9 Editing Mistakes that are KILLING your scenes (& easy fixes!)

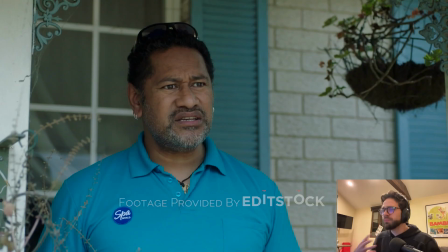It's just a little something to make him a bit more part of the scene.
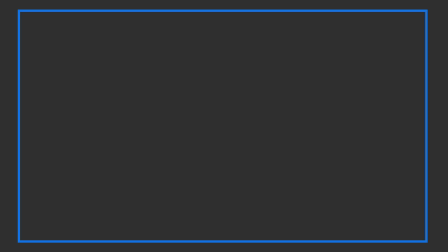So the next issue we encounter in this scene is continuity error.
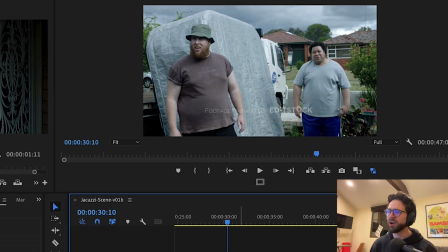If you take a look at this shot here, we see this guy has a hat on, but the next time we see him, he doesn't have a hat.
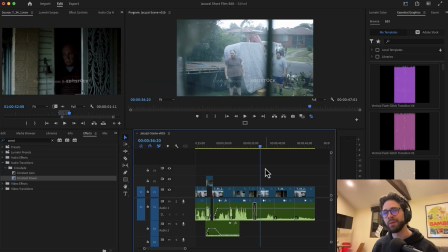It's something that's easy to overlook and not every viewer might catch it, but it's always best to avoid these continuity errors if we can.
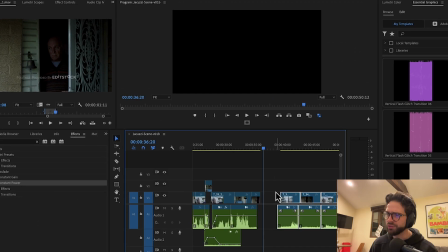So the simple way to solve that is we just make sure that we see the guy taking off his hat.
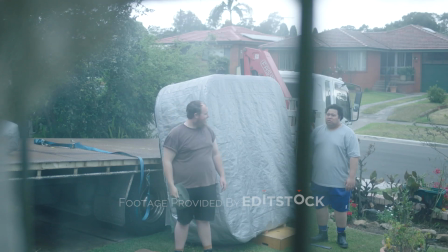You sure you don't want it, Chief?
Here, however, I do think we're on this shot for too long and it kind of slows the pace down.
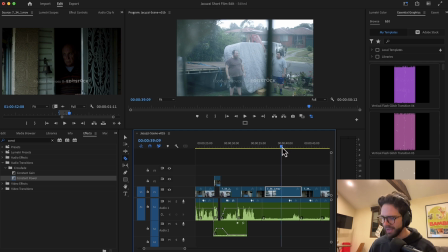So in order to combat that, I'm going to split it in half. And for this first half where he takes off his hat, I'm going to try to find another take from a different camera angle.
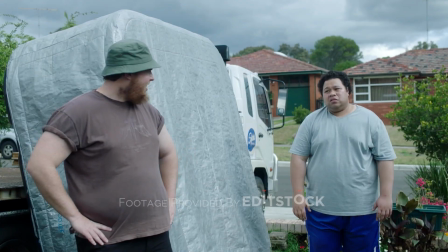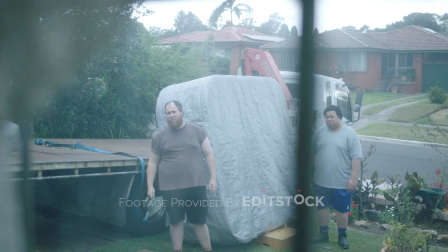You sure you don't want it, Chief?
It just makes the pace not feel so slow. Now, similar to the point of having an inactive character, the other problem that's in this scene is that this scene ends without getting the point of view of each character.
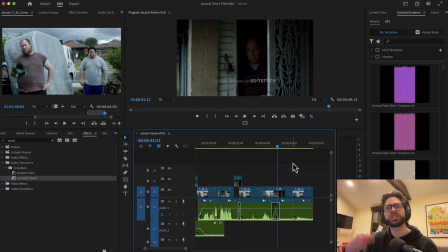By the time the scene ends, we don't know how each character feels about what has just transpired in the scene. And the reason we don't is because we don't have a final reaction shot from the boss man, this guy.
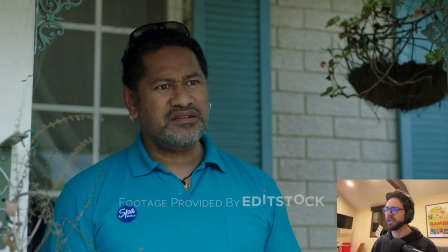Let's look at how the scene currently ends.
You sure you don't want it, Chief?
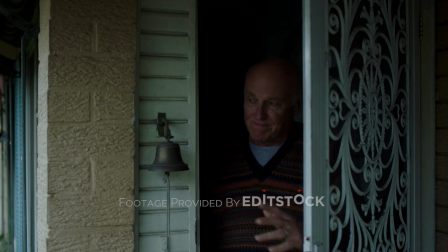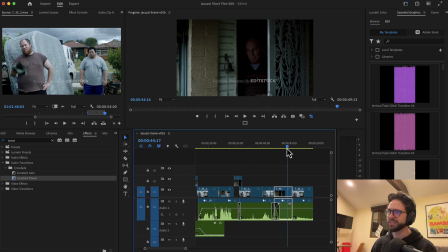So we know how he feels in the scene. He's kind of like, you know what? I don't want it.
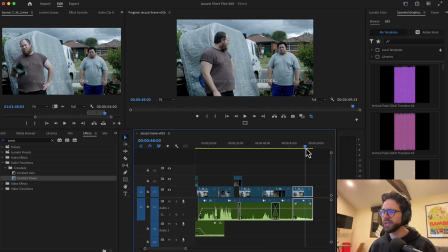I'm done. These guys react clearly disappointed, but we don't get the reaction from the boss. As a result, the ending feels just a little bit abrupt. It doesn't feel like there's quite the finality we want from it. So here's the ending with that reaction shot added in.
You sure you don't want it, Chief?
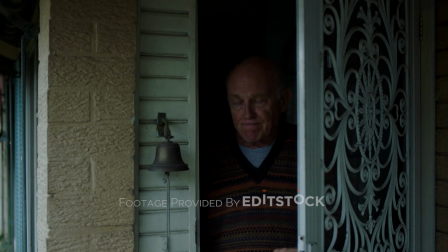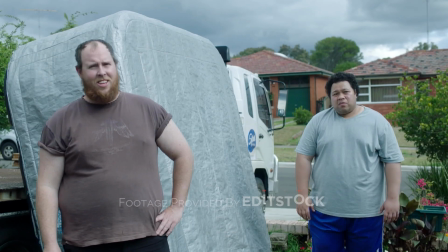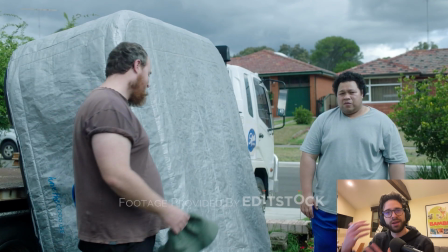It's simple, you don't need anything big, but just seeing the character react gives the scene a bit of a period at the end. All right, so we're almost there. The final big problem I want to talk about is the issue of fat in this scene. Whenever you're editing a scene, you want it to be as short as possible without losing story or emotional impact. And the first way you trim out fat is by making sure you enter the scene as late as possible and you leave it as early as possible.
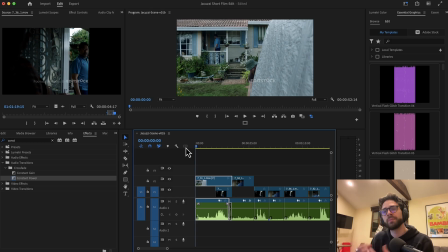So let's take a look at how we enter the scene and see if there's any way to come in later.
So you want a refund?
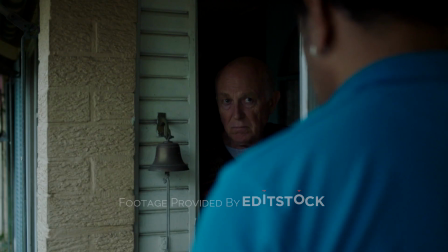Oh, you don't want it? Oh, okay, you're the boss.
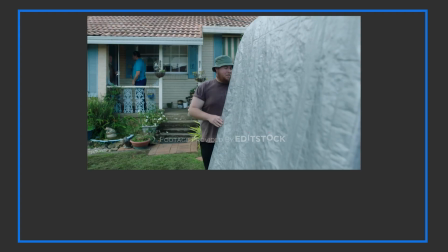So here the way the scene begins is the guy says, do you want a refund? And he shakes his head no.
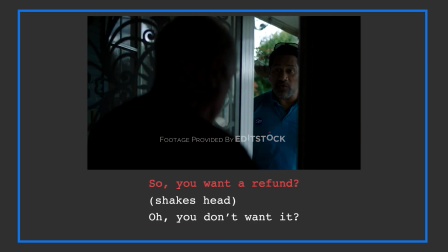And he goes, oh, you don't want it. So the refund is irrelevant because the guy's not looking for a refund.
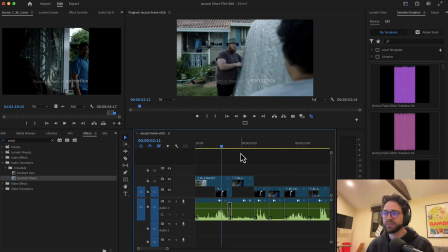He just doesn't want the thing. So here I think we can come in, instead of having the first line, do you want a refund? We can just have the first line be, oh, you don't want it.
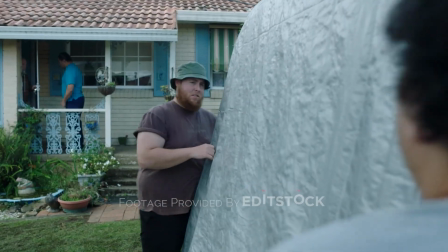Let's see what that feels like.
Oh, you don't want it? Oh, okay, you're the boss.
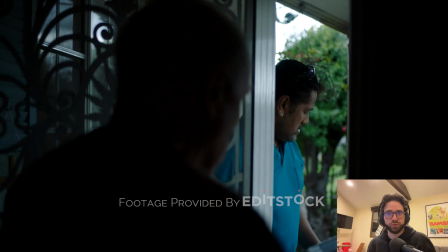So that, to me, you don't lose story at all.
You don't want it? No. Okay, you're the boss.
It's clear, it's efficient, you move forward. You don't need the whole refund thing. Now let's go through the scene and just see if there are any redundant beats that we can pull out.
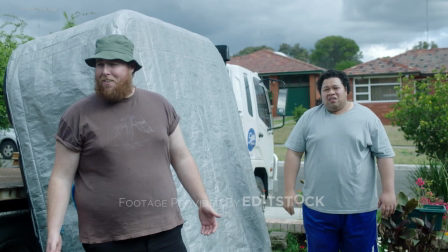Well, then put it back on, genius. But it's Friday up. I know. We'll have to go all the way back to the warehouse. And pick our traffic.
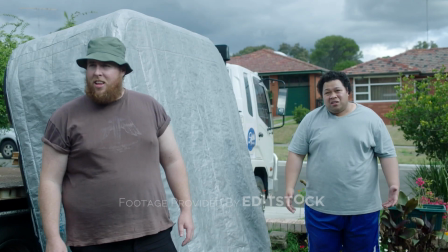I know. It's the semis, Ivan. We'll miss kickoff. Listen, if the man doesn't want it, he doesn't have to take it.
So the guy says, I know, twice. That feels repetitive, so maybe we can clip out one of them.
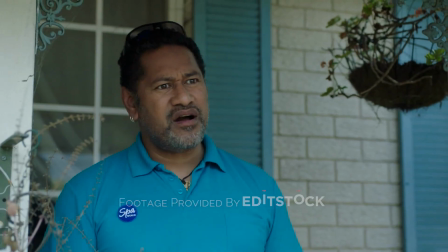But it's already off the truck. Well, then put it back on, genius. We'll have to go all the way back to the warehouse.